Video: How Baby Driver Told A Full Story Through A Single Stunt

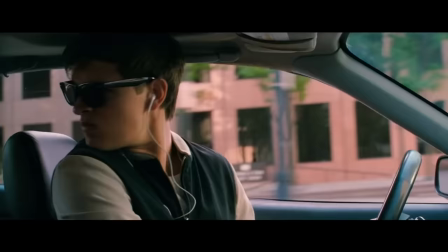251s
John Bernthal's character points forward, and instead of heeding that command, Baby spins the car in the opposite direction.
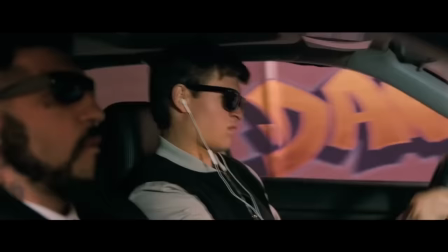257s
This not only shows us that when Baby is behind the wheel of a car, he is in charge, it demonstrates a high level of situational awareness and the focus of a laser beam.
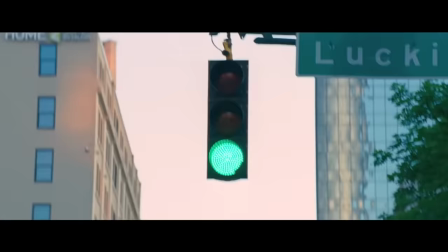265s
Edgar Wright's stylistic approach to editing really shines in this sequence.
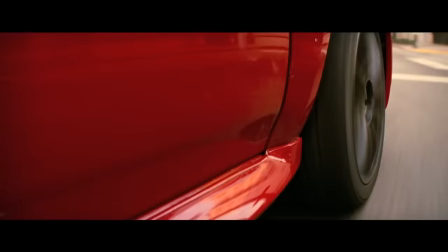269s
The rising odometer, aggressive shifting, the sunglasses, it's all setting the tone for the adrenaline-charged life-or-death police chase that is about to ensue.
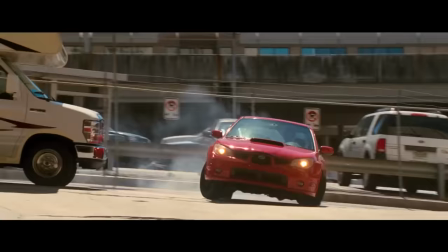277s
When Baby cuts off this delivery chuck to barely squeeze into the alley,
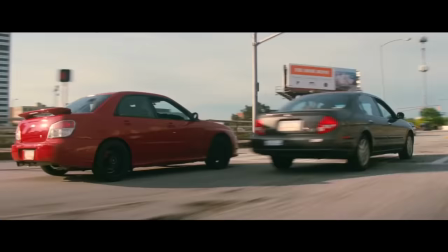281s
we understand immediately that this is a character who will take calculated risks to get the job done.
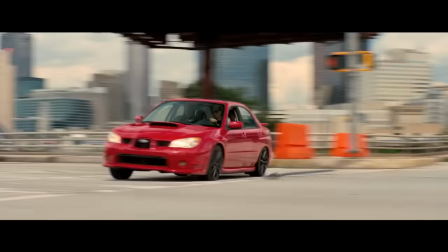287s
There's a controlled recklessness to his character, and while we understand that what he is doing is not only putting the lives of his passengers in danger,
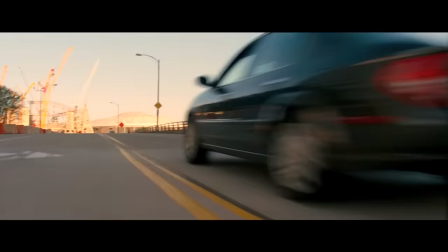294s
but also the lives of innocent civilians, we're never afraid. Sure, we might clench our teeth a little here and there, but we never feel like Baby is out of control.
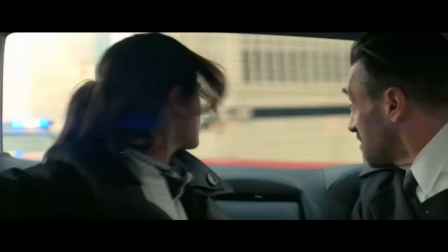302s
In a way, we are all John Hamm in this sequence. We are all along for the ride.
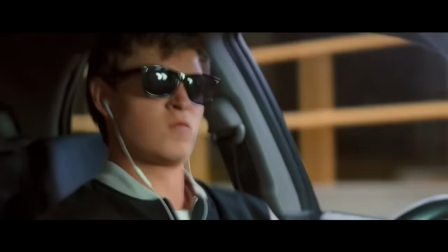306s
Just after the turn, we get some excellent drift work from the stunt driver as he threads a needle between these dumpsters.
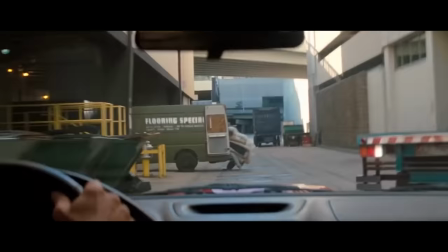312s
This J-turn is an incredibly difficult stunt to pull off in real life, let alone an action film.
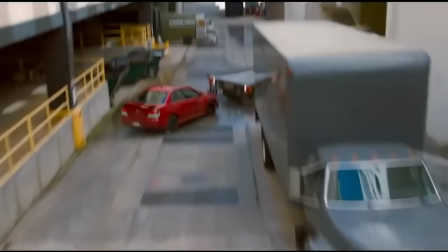317s
It requires precision timing and laser focus. Not only does this demonstrate an exceptional understanding of applied physics,
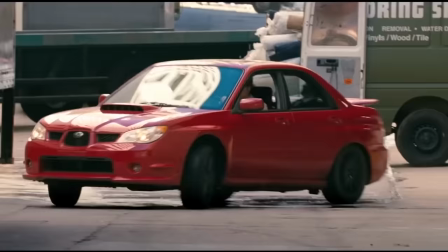323s
it also highlights Baby's innate ability to look 10 to 15 steps ahead while remaining focused on the task at hand.
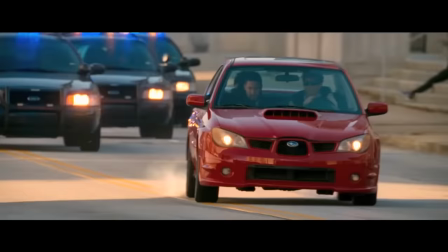330s
There's a level of decision-making that is done in nanoseconds, as Baby narrowly avoids catastrophe time and time again,
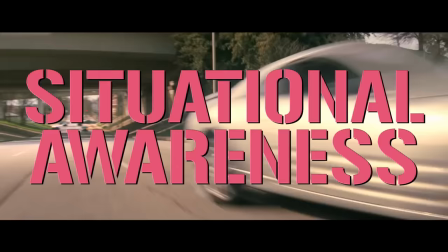336s
all demonstrating a perfect balance of situational awareness, intelligence, focus, and skill.
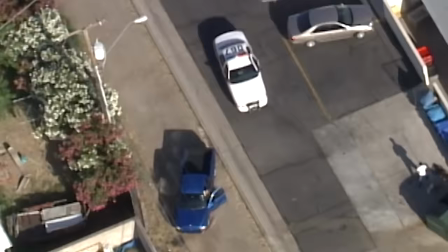341s
As highway chases have historically proven, once the helicopters are locked into a fleeing vehicle, the driver and any passengers inside are escaping on borrowed time.
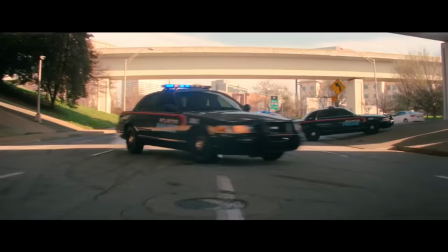350s
So when we see these helicopters zero in on Baby's location, it really feels like the walls are closing in on our gang of criminals.
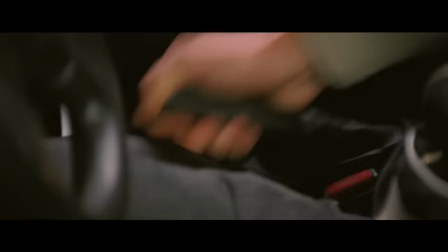356s
Baby quickly looks left and sees two identical red cars on the freeway and drifts into the opposite lane.
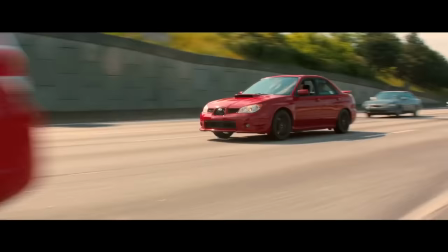362s
This highlights an ingenuity to his character and an ability to improvise, again highlighting his ability to think 10 steps ahead.
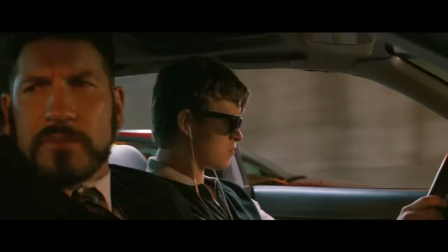369s
His pit maneuver under the overpass to shuffle the three cars delivers to us the understanding
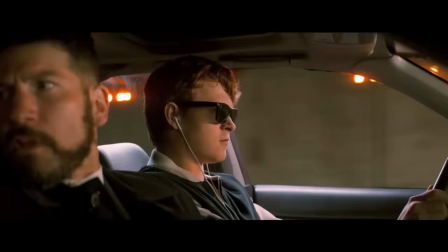374s
of Baby's ability to perceive and anticipate how a person will respond to certain stimuli.
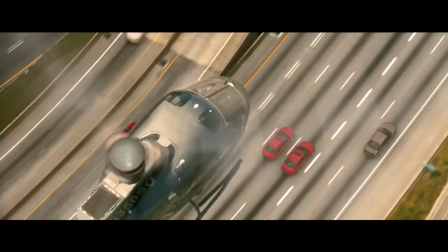379s
He knows that if he slams on the brakes, the car will change lanes, thus confusing the helicopter pilot on the other side of the overpass.
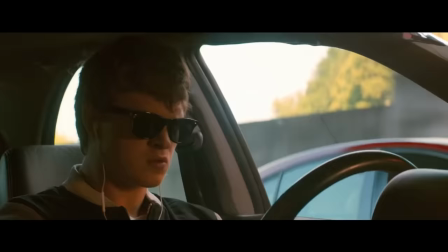385s
Baby can not only read situations, he understands the way people think.
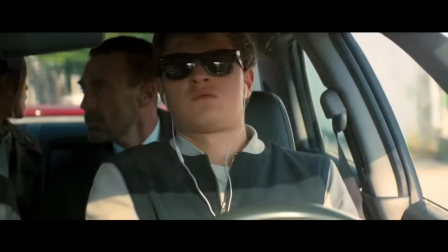389s
After the group exits onto the freeway and speeds into an alleyway, we think they are home free until a police vehicle speeds by.
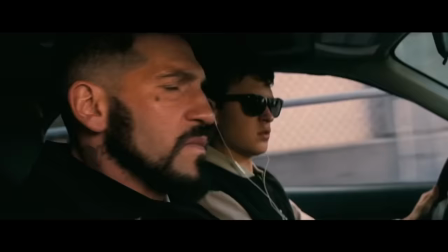396s
Baby pumps the brakes for probably the first time since the whole endeavor began. When it's absolutely necessary, we now know that Baby can exercise caution as well.
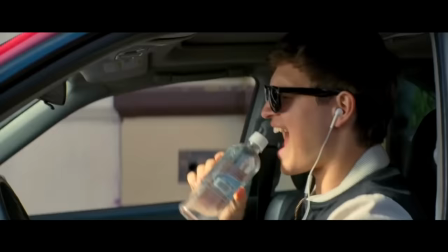404s
They peel into the parking garage, the crew swaps vehicles, and the opening credits roll. All of this character development is done without dialogue or expository scene work.
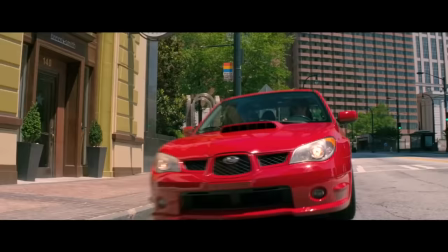412s
It's all done through riveting, stylish direction from Edgar Wright and expertly timed and executed stunt coordination from Darren Prescott.
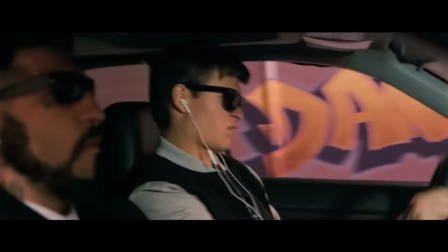419s
It's one thing to utilize stunts for style.
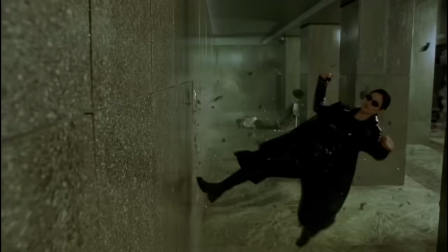421s
We've seen this time and time again from films like The Matrix or the Mission Impossible films, and it's not like those sequences are boring or out of place either.
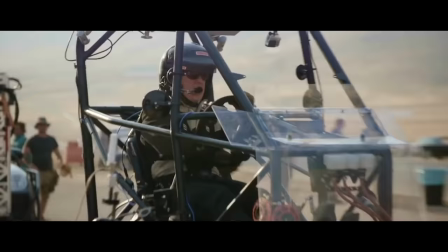429s
Directors and stunt teams are able to pull off some seriously spectacular feats that would have been deemed impossible 10 to 15 years ago.
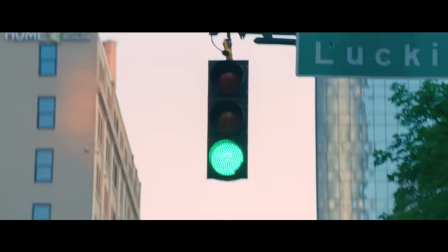436s
But it's very seldom that these stunts are used to effectively set up a character in a way that translates perfectly to an audience.
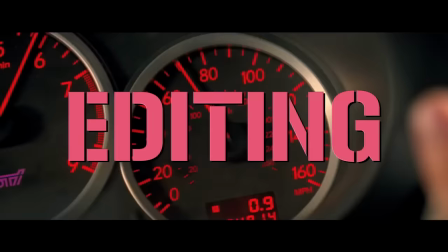443s
The stunt coordination, camera work, shot selection,
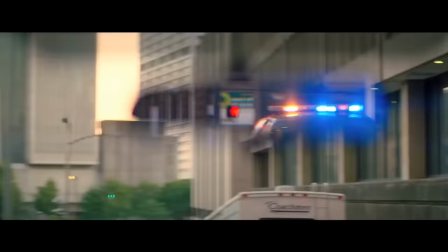446s
and editing all come together harmoniously to deliver a full and complete understanding of Baby's character before he even opens his mouth for the first time.
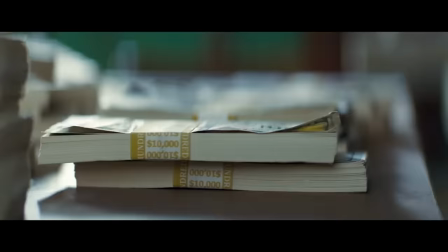454s
That's some Oscar shit right there. Baby Driver is a truly captivating film, in which nothing is left to waste.
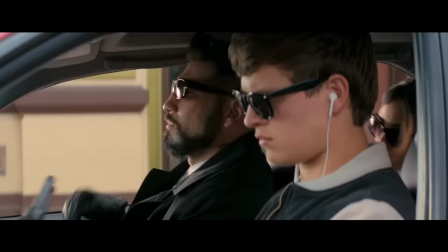459s
Over its 1 hour and 33 minute runtime, Wright and his crew accomplishes a lot by showing just a little.
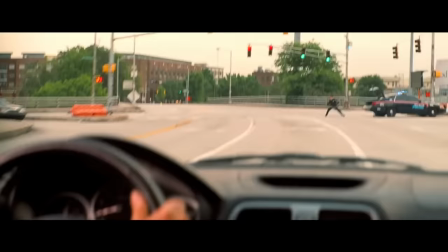465s
Where normally action is reserved for wow factor alone, Wright utilizes it to his advantage,
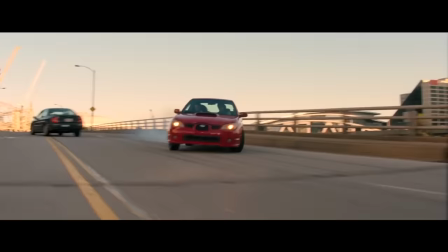470s
using these stunts to not only tell stories within stories, but also connect us emotionally to the character.
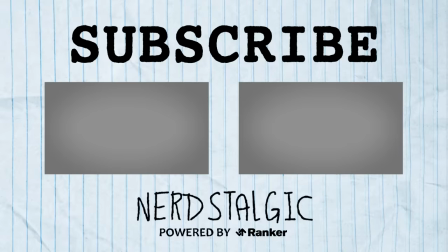476s
And that's it for this week's episode. Be sure to let us know what you think in the comment section below. You might find a few links floating around in the window here. Feel free to click on them if you want to stick around, and thanks for watching Nerdstalgic.